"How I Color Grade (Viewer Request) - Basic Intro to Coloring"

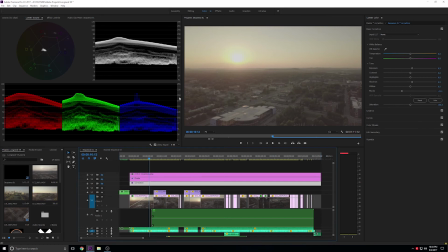745s
So I underexposed it a little bit so I could bring it back up later in post. And that's what this color correction right here is. From the correction, you can see the changes that I've made. And essentially what I do here is once I get all the shots to match, then I apply a base correction.
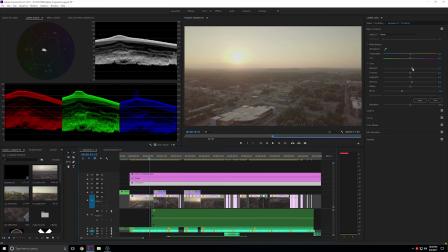762s
And here on the right, you can see what I've done. I've brought the exposure up in value from what it was previously. So I bring the exposure up to brighten the shots in general.
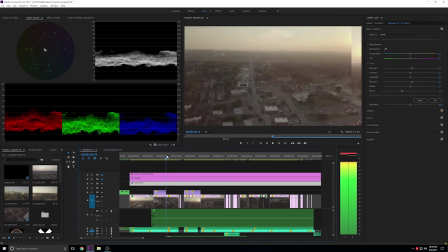774s
And then another thing I did, a lot of these shots, the shadows were a little bit crushed down.
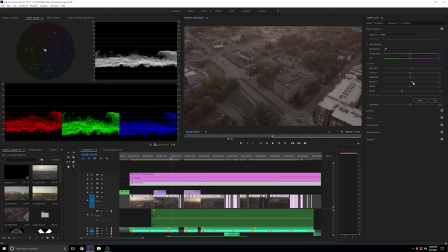780s
They were losing detail because they were too close to black. So I brought the shadows up just a hair, just to kind of bring up the overall glow and detail in maybe some of the darker areas. And then I brought the black levels down. That gives the overall image a bit more contrast.
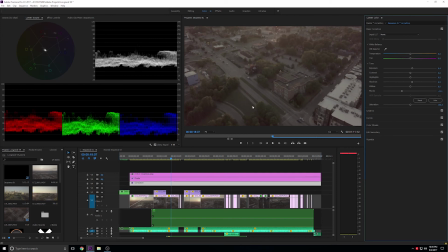800s
So this is what I end up with the end correction here.
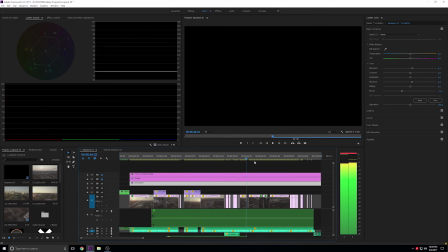805s
Let me go to a different shot possibly here, just so you can see what it looks like.
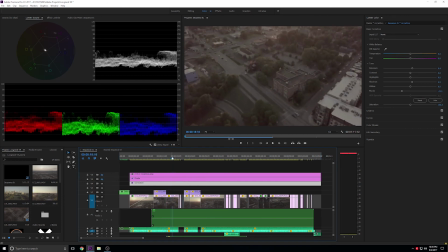811s
And here, we'll do this shot right here. So overall, I didn't do too much to this. This is just kind of my base correction. And then here's my end color grade.
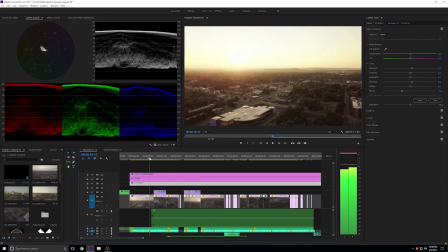824s
This is the creative side. And I did this actually a couple ways than I normally do. All right, so on the color grade, you can see right here, it says input LUT. Let me go over what a LUT is very briefly. LUT stands for lookup table.
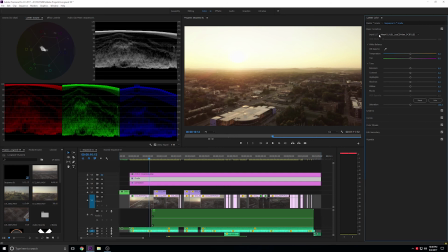842s
Essentially what that is in a simplified term, it's like an Instagram filter. What a LUT does is it looks up the color information in the frame and then changes those values based off of a preset. So it basically, whatever colors are on the screen,
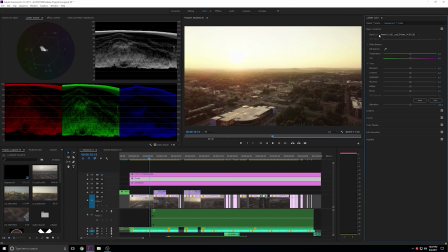862s
it will take those numbers and then shift them to a different value that's preset based off of the lookup table. So a green, it'll shift, if it sees X amount of green or a type of green, it's going to shift it to a different color.
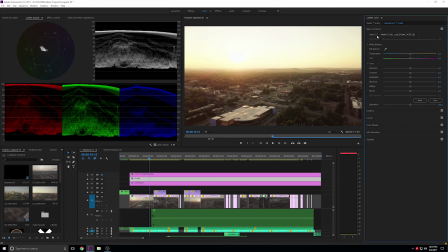877s
There's 2 different ways to use a LUT. There's an input LUT, which is right here.
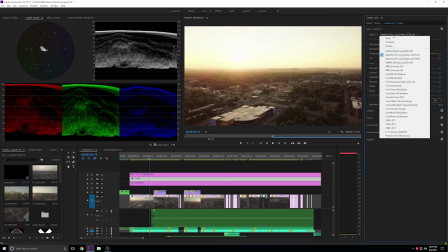882s
This is basically what you're going to do on a lot of cameras that shoot in log, or some of your high-end cameras like the Arri Alexa, some of the Red cameras and things like that. They'll have some LUTs, depending on whether you shot in log or Rec 709.
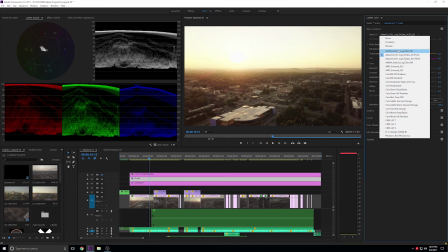899s
Kind of those are some more advanced stuff, but essentially this is your base correction, and it'll get the colors up to about where they would be if you would have shot it in a standard profile instead of a flat image.
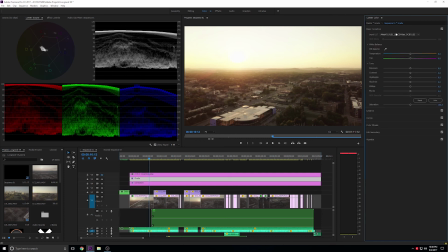913s
And you can use input LUT several different ways, but that's essentially what the input LUT is for. The input LUT basically takes precedence over any other corrections that you would make over here in your basic corrections.
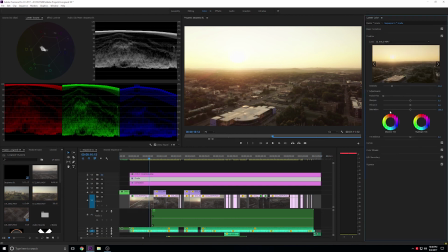928s
So input LUT would come before your corrections, or you can put a LUT after your basic corrections, which tends to be a little bit milder because it's going to be applied after the corrections.
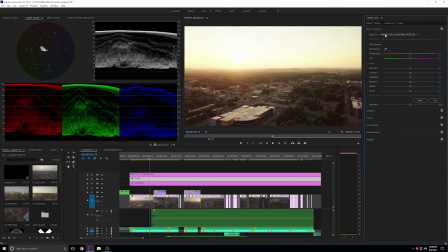942s
So whichever one comes first, so if it was an input LUT, the input LUT would do its changes first, then the corrections would go on top of it. Any values that are darker on the input LUT would take hold first.
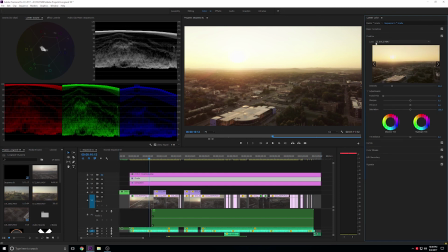955s
Then you have what is called a look. This is basically a LUT that you would put on top of what corrections you've already made. This tends to be milder because the corrections will take priority and then the LUT is secondary.
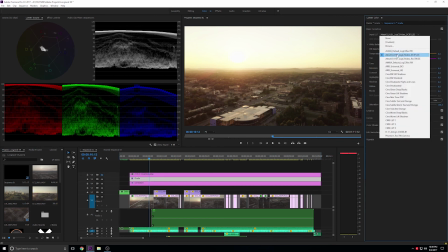971s
In this case, I used a base input LUT for an Alexa camera.
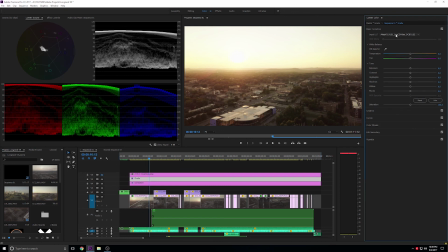976s
I thought this is what looked good to start with. And then I applied another look or another LUT on top of that called SL Gold Heat, which is built into Lumetri, and applied that very lightly.